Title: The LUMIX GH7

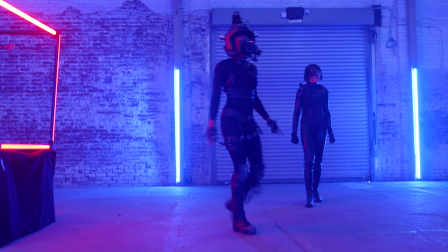8:27 Crash and burn. Yeah! I kind of just can't help grabbing a camera and jumping into the middle of the action and trying to make some shots.
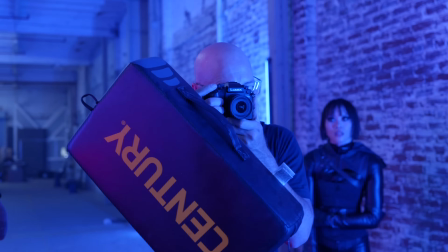8:35 It's basically what I love the most. We're shooting handheld with the GH7.
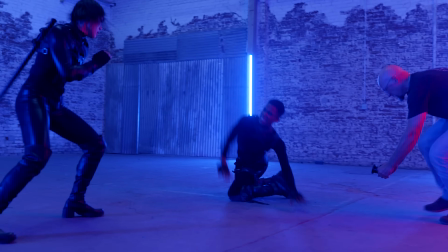8:40 I don't have a cage or any metal parts on the camera because if the stunt actors hit the camera I don't want to injure them with like a hard piece of metal.
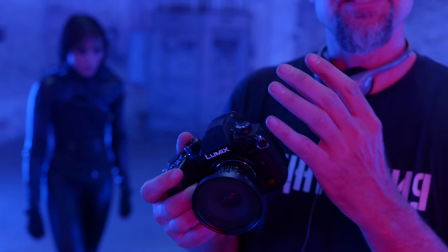8:48 So the camera is just slimmed down. I just have the grip here. It's as soft as it can possibly be and hopefully nobody hits it.
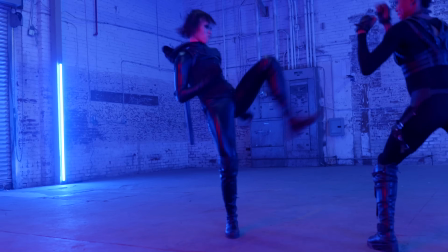8:56 We don't want any injuries but it's an amazing tool that can move super fast and get into tight spots
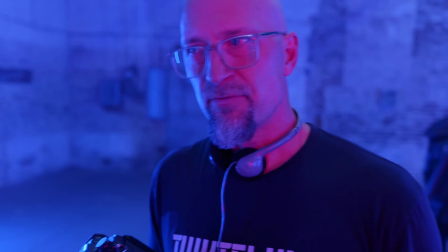9:02 and get kind of a POV and a perspective that's pretty much impossible any other way.
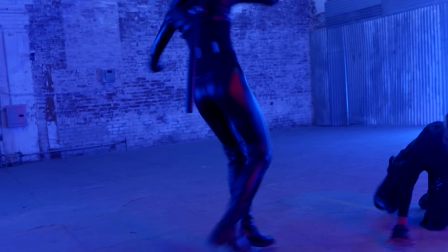9:09 And action! I love how I'm able to whip this camera around and move it very fast handheld to really sell these punches and these kicks.
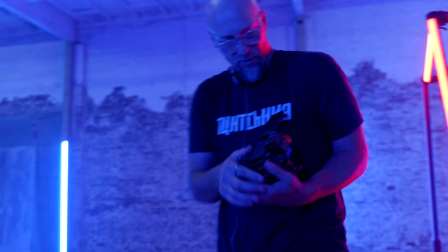9:19 We almost broke the camera.
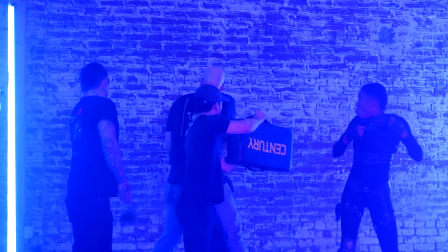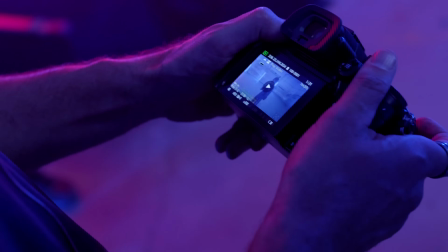9:26 Oh, we totally destroyed it. Did we get the shot? I guess we sacrificed one GH7, but that's okay. We got the shot. This is the actual GH7 that I used handheld in the cookie jar.
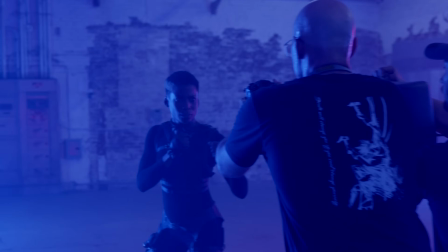9:41 It's a little beat up. It hit a brick wall twice. It got kicked into me one time pretty hard. It's got a few dents in it. It's got some scratches. But after being slammed into a brick wall a couple times and kicked around, kicked out of my hands, the darn thing still works. These cameras are amazingly tough.
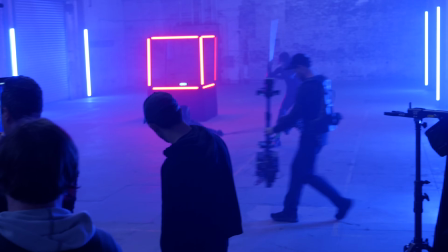9:58 And the fact that I can shoot a project with my GH7 and match it to an Arri Alexa is game-changing.
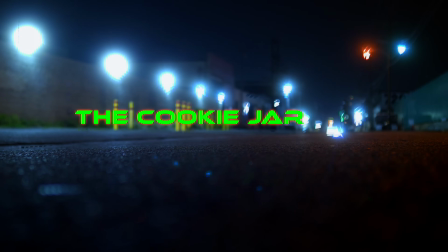So thank you for joining us today. The Lumix GH7 isn't just a new camera. It's a new chapter for filmmakers and photographers around the world. And we can't wait to see the stories that you're going to tell.